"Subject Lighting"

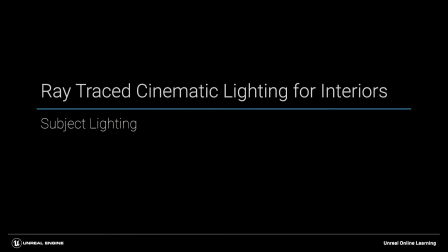(0:01)
Let's start by jumping back to our sunlight level. I'll just toggle that off.
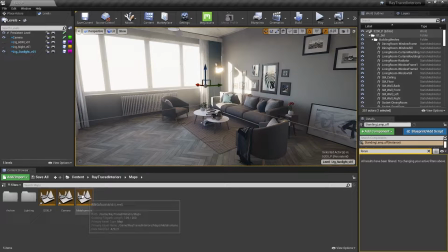(0:07)
And now's the time to bring in our metahuman sublevel. So I'll just click and drag that up.
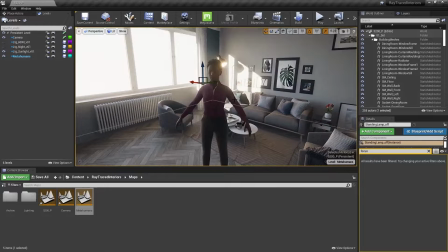(0:13)
Great, so we've got a metahuman that I've just placed here. We've also awkwardly got one over here, kind of sitting.
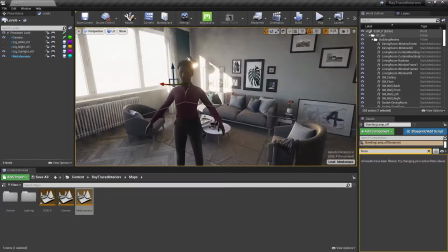(0:21)
I'm not covering animation or poses in this series.
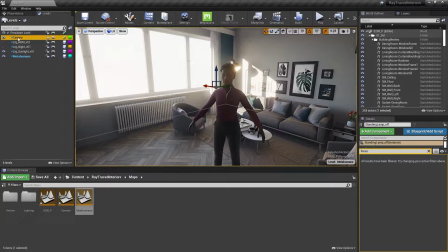(0:24)
So we'll want to set a frame here, and remember we did create a Cinecamera already, so we've got a level with that ready to go.
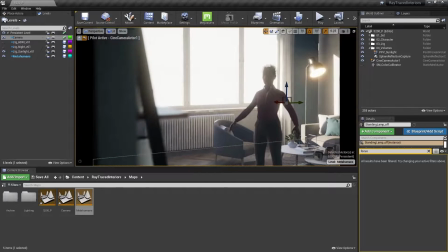(0:31)
I can just click perspective and then view through that Cinecamera. And I'll just fly this around and set a rough frame.
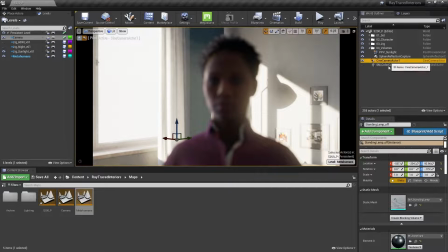(0:42)
Now, I'm not really covering too many camera settings here, but we do need to set a focus point.
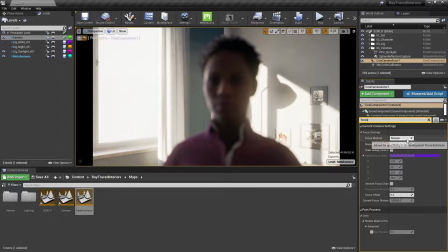(0:47)
So I'm just going to search for focus in the details panel, switch this from manual to tracking.
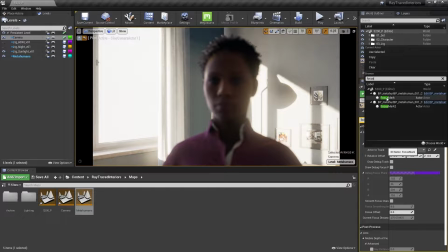(0:54)
And I've already placed a focus mark on her eyes, so I can just select that first focus mark.
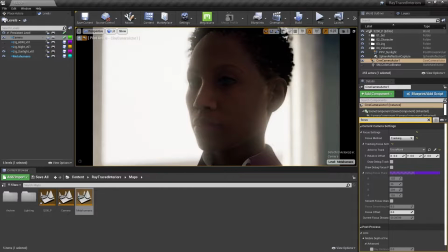(0:59)
Great, and now we can fly this camera around and we don't have to worry about that.
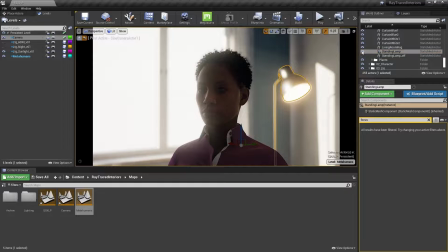(1:06)
I'm also really quick just going to toggle that lamp with the emissive materials off.
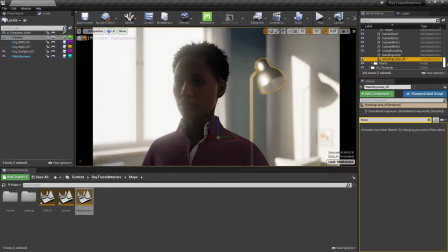(1:12)
If you want, you can apply the old materials to a duplicate model like I have right here. Okay.
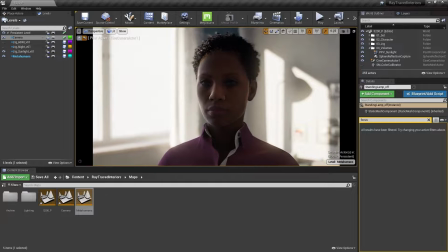(1:22)
So first things first, in this medium close-up here, I may have gone overboard with that volumetric fog.
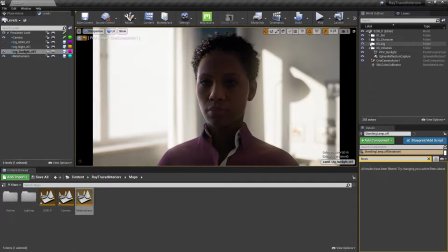(1:29)
So I'll make sure I'm in my sunlight level, and let's go find our direct lights.
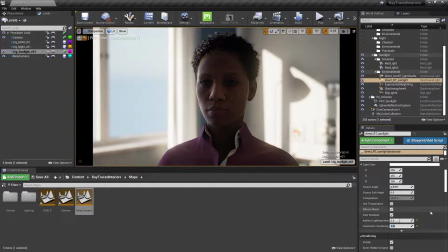(1:37)
And let's play around with these volumetric scattering levels. So if I zero that out, okay, maybe not 0, maybe something like 5 or 7.
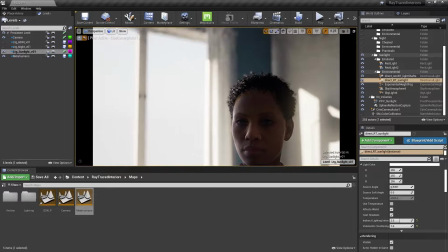(1:45)
I just want to see a little bit of detail outside. It doesn't have to be blue sky. Okay.
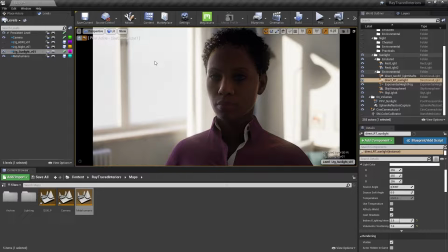(1:50)
So the skylight and the one rect light we do have outside this window is not doing exactly what we want with her face here.
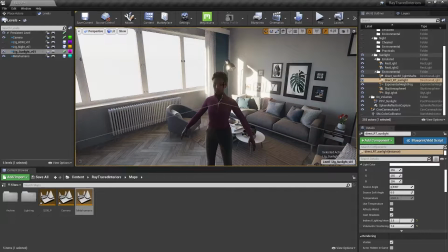(1:59)
Global illumination is helping to bring her ambience up, but not really in a realistic way.
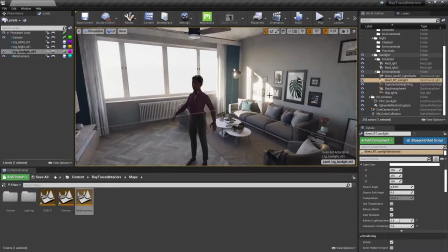(2:04)
That mostly just helps us out for the overall environment.
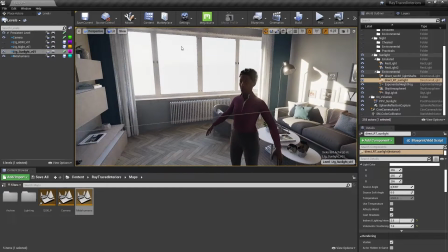(2:08)
So the next steps here are to continue this motivation of light through the window with our own actors specifically directed towards this metahuman.
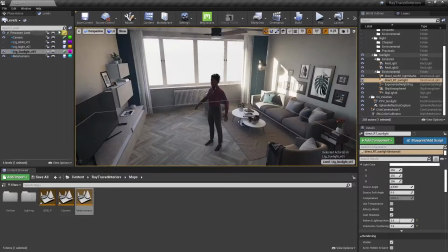(2:17)
I'll bring in a new rect light.
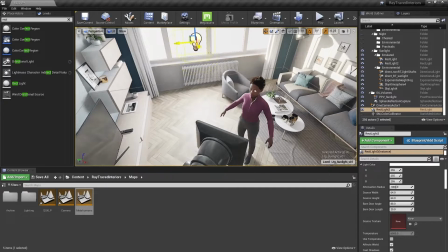(2:27)
And I'm just going to place this kind of right along the window here and be an approximate position.
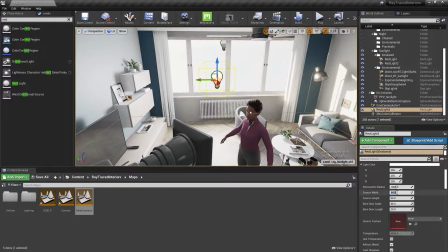(2:33)
And I'll make this maybe 200 by 200, pretty soft light.
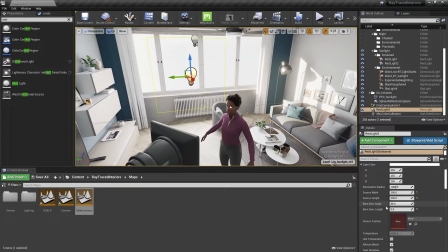(2:41)
I don't really need to play with the barn doors just yet, but one thing I will do is turn the indirect lighting intensity to 0,
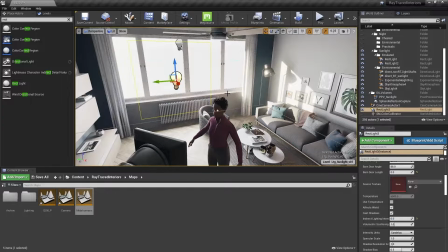(2:49)
because these lights we're setting right here, I only really want them to light our metahuman and not bring up the ambience levels we've already set.
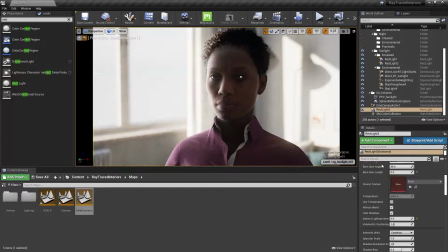(2:58)
So now that we've done that, I can go back down into our Cinecamera view, and let's lower this intensity quite a bit. It's also a good opportunity to change the color temperature. I might make this something like 7200 just so it's a little blue outside.
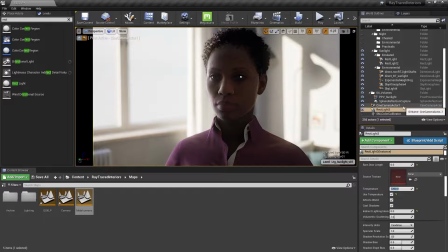(3:20)
Great. I'm also going to change the color temperature of our Cinecamera. So I'll search for that right here, and I'm going to make this 5600. I want this scene to be a little colder.
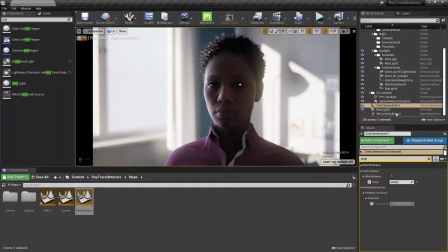(3:36)
Okay, that's great. And now that we've done that, I might actually bring this back to 6500 for that rect light.
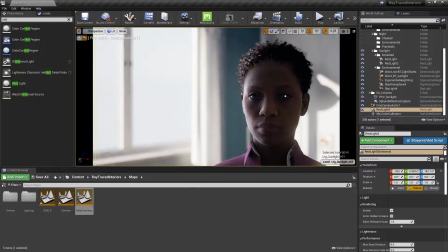(3:48)
Great. So that's our first light in keying our metahuman from the left side here.
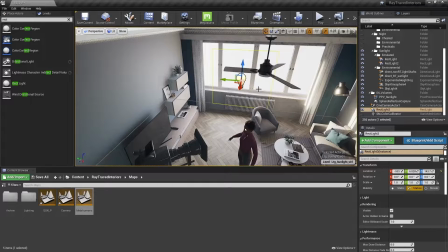(3:54)
Let's duplicate that rect light, and we're going to wrap it around her right side so we can continue that soft light from this window. Before I do that, I am just going to organize a little bit. I'll make it movable.
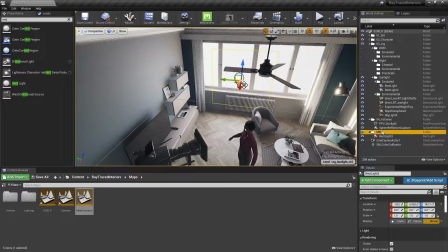(4:08)
Throw this in a metahumans folder in our sunlight folder.
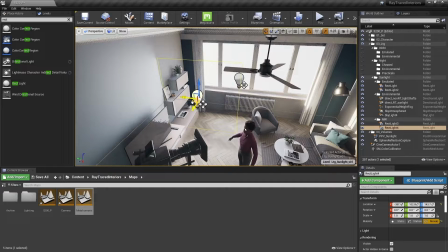(4:13)
And I'll just alt-click this, drag it a little closer, and rotate it towards her.
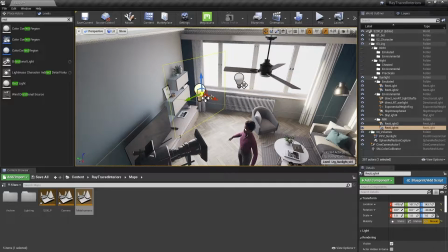(4:20)
Something like that.
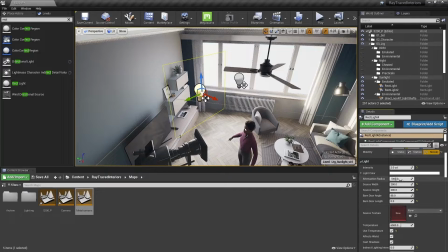(4:23)
And I don't need it to be quite so big, so let's make this something like 150 by 150.
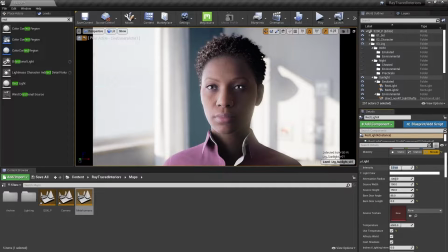(4:33)
And let's take a look. Obviously, way too much, so I can just zero it out and slowly bring it up. 0.5, 1, even that's already too much. Maybe just 0.4.
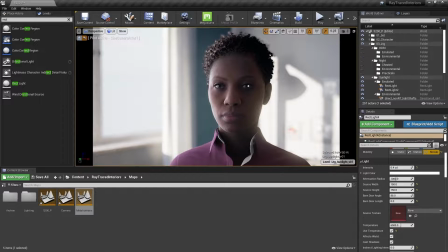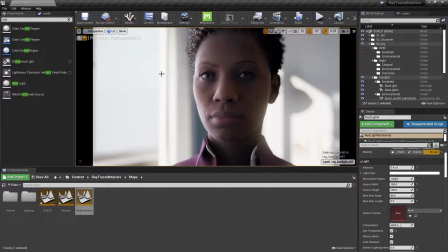(4:53)
Yeah, I think that's pretty nice, right? We've still just got this soft light. It feels like it's coming from the window. That's what's important here.
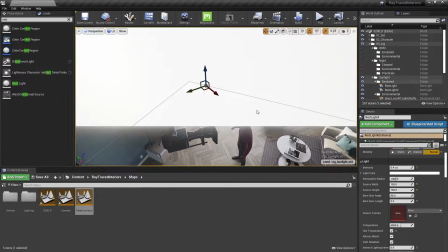(5:02)
Okay, and we'll do one final duplicate here just to fill in from the front just a little bit.
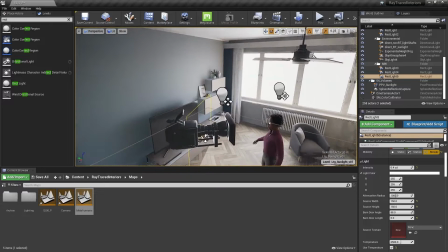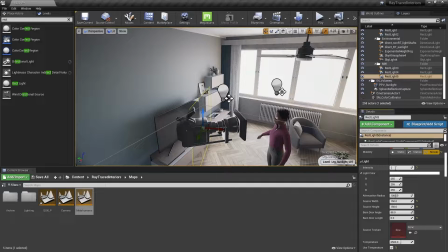(5:18)
And this is going to be very minimal. So I'll set that to 0.1. Take a look.
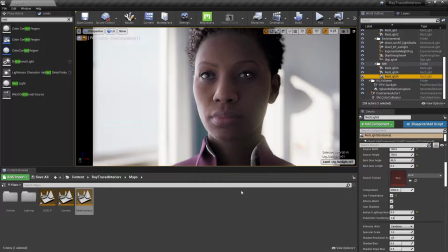(5:27)
And I'm also going to warm this light up because as we bring these lights around the front, they don't really need to feel like it's cold window light. This could just be some warm ambience that's directly in front of her. So I'll make this 5500.
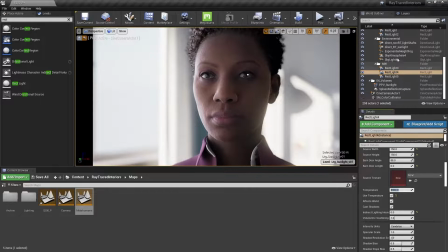(5:43)
And in the spirit of changing things, let's just change that middle rect light to 6000. Okay. If we off and on these three lights, you see how much they do.
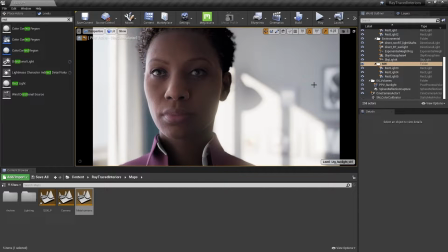(5:56)
And it's not really doing that much to our background. We are doing a little bit of fill here, but we'll address that a little bit later.
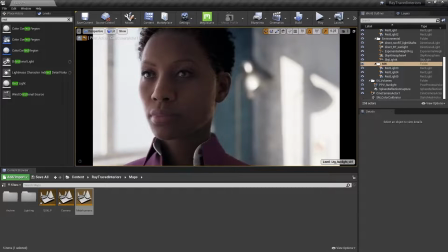(6:04)
But overall, this feels really natural. It feels like there's just some soft window light illuminating her.
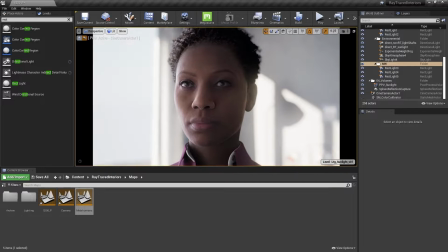(6:12)
I might also create one last eye light. So if we wanted to,
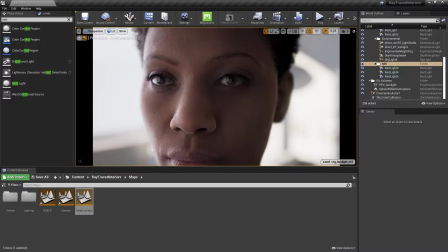(6:16)
remember we could throw textures on those rect lights or we could make it a different shape. What I'm going to do is actually just add a little point of light as an eye light.
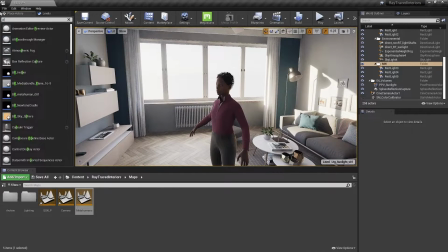(6:24)
And that's pretty easily done with a point light. I'll just drag one in.
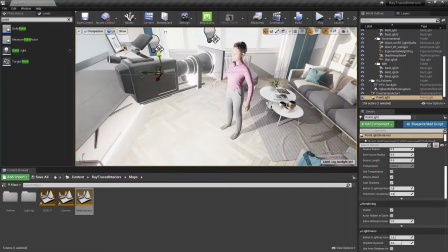(6:31)
I'll throw this almost directly over the camera.
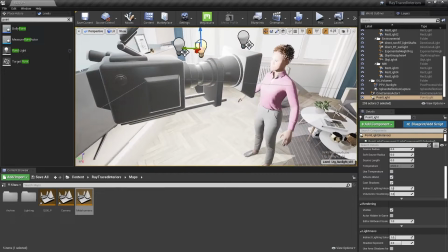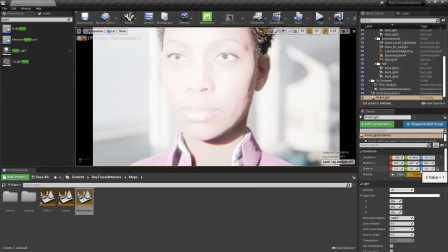(6:42)
Obviously, this needs to come down. I'm going to go 0.01, so just the faintest light.
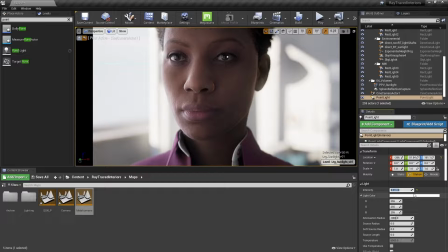(6:48)
Now, if we did go a little too much with this, something like 0.1, for example, you'll see we have this sharp shadow because, right, that point light is infinitely small. So this is a good opportunity to use that source radius slider and soften this up. And you'll actually see it in her eyes. So we don't want to go too big because that kind of defeats the purpose here. Maybe just something like that. 8. All right.
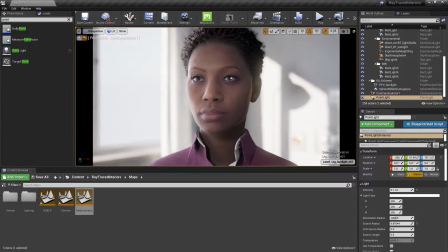(7:15)
All right. So we've done that.
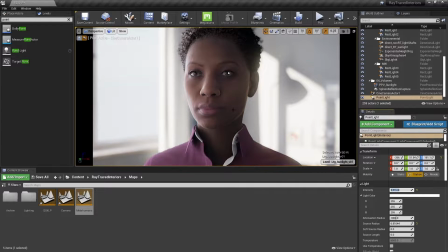(7:16)
Now I can bring that intensity back down, 0.01, just so it's the faintest little dot in her eyes.
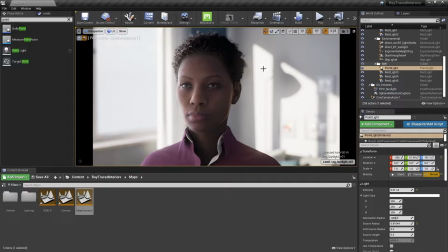(7:28)
Great. The last thing I want to do in this sunlight setup is to motivate a little bit more light from this splotch of hard light on the wall here.
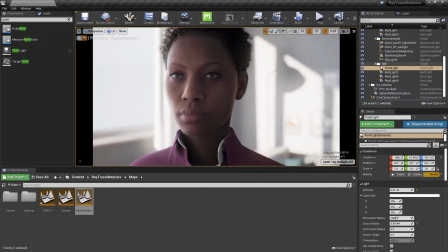(7:38)
Because this whole scene's being ray traced, we're actually getting an accurate reflection on her left side already.
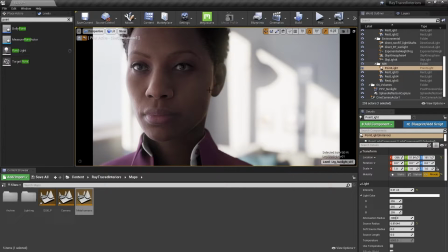(7:44)
That's not global illumination doing that. That's actually just ray traced reflections on her cheek.
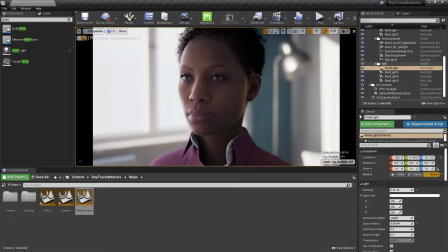(7:51)
So that's pretty impressive that we already get that without having to do anything. But I do want to bring it up just a little bit more.
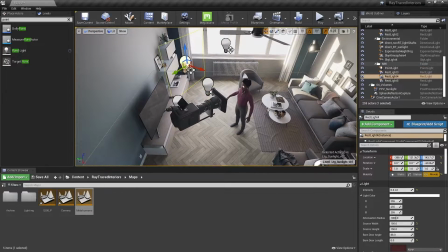(8:00)
I can just duplicate one of those rect lights that I had made. I'll drag it over there, rotate it,
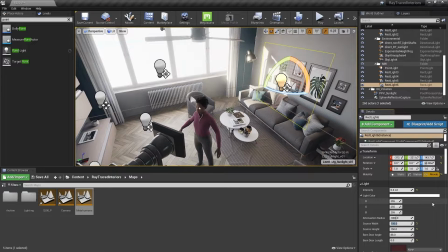(8:09)
and then this can be a little bit smaller, maybe 75 by 75.